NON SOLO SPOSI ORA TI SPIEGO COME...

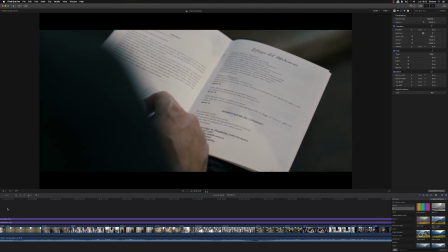19:27 Il libretto è un altro degli elementi che gli sposi hanno desiderato, curato, realizzato, a volte loro stessi, e quindi è un altro degli elementi che non rivedranno mai più nella vita, quindi andarlo a raccontare,
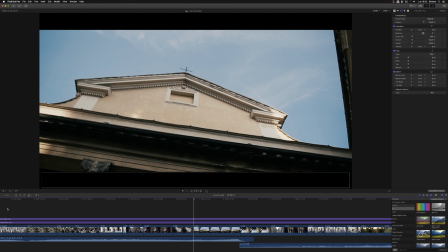19:39 a far vedere è molto importante. prima vi ho parlato degli elementi decorativi della chiesa la chiesa può essere raccontata soprattutto per quanto riguarda o dettagli degli oggetti contenuti in essa oppure nelle prospettive nella costruzione e
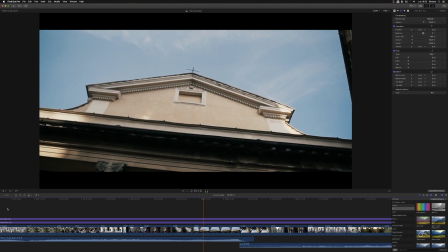19:53 per fare questo ci aiuteremo con dei movimenti che non vanno fatti a mano ma vanno fatti con
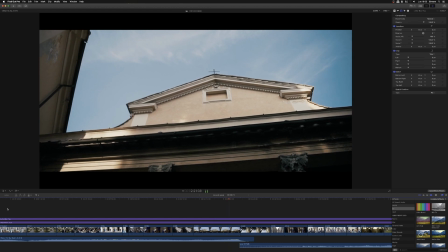19:58 slider o con cavalletti teste fluide eccetera che vanno a descrivere come in questo caso le prospettive
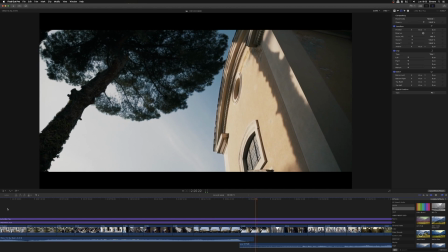20:04 dal basso verso l'alto e allora se fatti professionalmente sono sicuramente
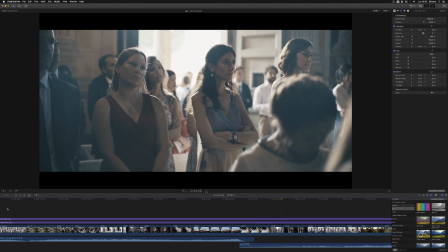20:09 interessanti ancora dei controluce che raccontano in maniera più poetica ecco
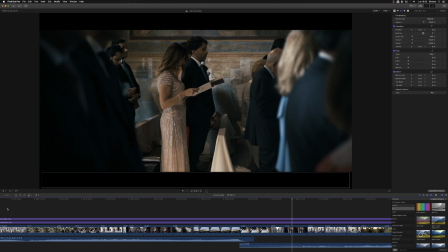20:14 in questo caso vediamo invece lo stare tra le persone lo stare tra le persone raccontare quei momenti con come posso dire con partecipazione ok ancora
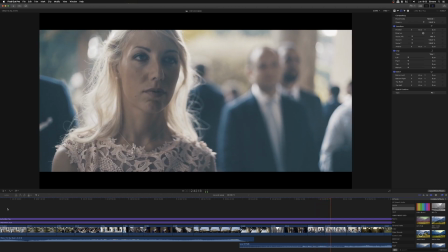20:30 il telefonino il telefonino ormai è un elemento importantissimo
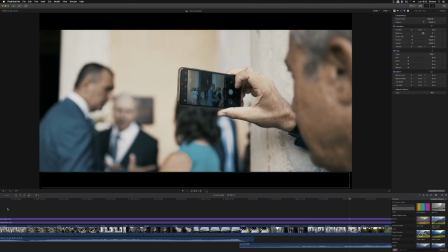20:36 all'interno del matrimonio ed ecco questo esempio ci fa capire quanto lo stesso è praticamente ormai abitudine consueto di tutti gli invitati quindi perché non cogliamo diciamo il vantaggio dello stesso e andiamo a inquadrare ciò che inquadrano è un modo di raccontare anch'esso
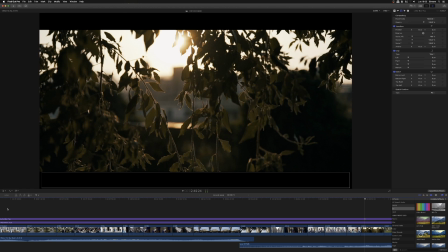20:53 in questo caso mi soffermo a farvi vedere quello che è un elemento naturale il sole nonché il paesaggio nonché le foglie gli alberi eccetera ci sono tantissimi casi in cui le piante e diciamo lo sfocato possono evitare a regolare degli effetti
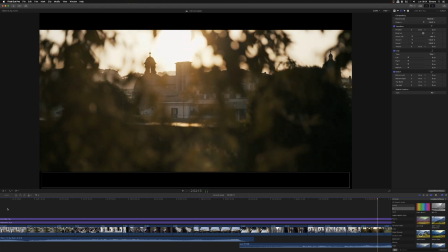21:10 particolarissimi come in questo caso un campanile che non vedevamo ok guardate
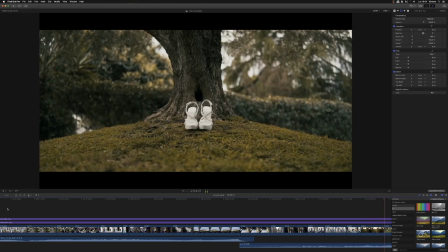21:16 che esce fuori semplicemente con un cambio di fuoco ok questi elementi sono importanti vanno a descrivere gli ambienti lo fanno in maniera cinematografica teatrale e sono veramente affascinanti raccontano in maniera interessante tutto lo scenario che c'era quel giorno, la luce, il compimento di un quadro che normalmente altrimenti sarebbe scontato.
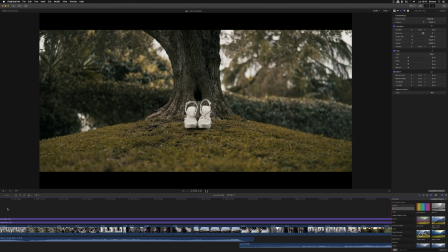21:40 Ancora effetto cortico,
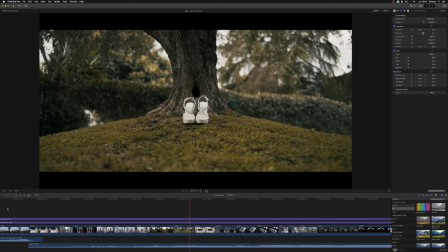21:42 quindi avvicinamento alle scarpe e le stesse praticamente invece subiscono questa modellazione della focale, vedete? Come vedete i modi per raccontare un paio di scarpe, semplici oggetto, possono essere tantissimi.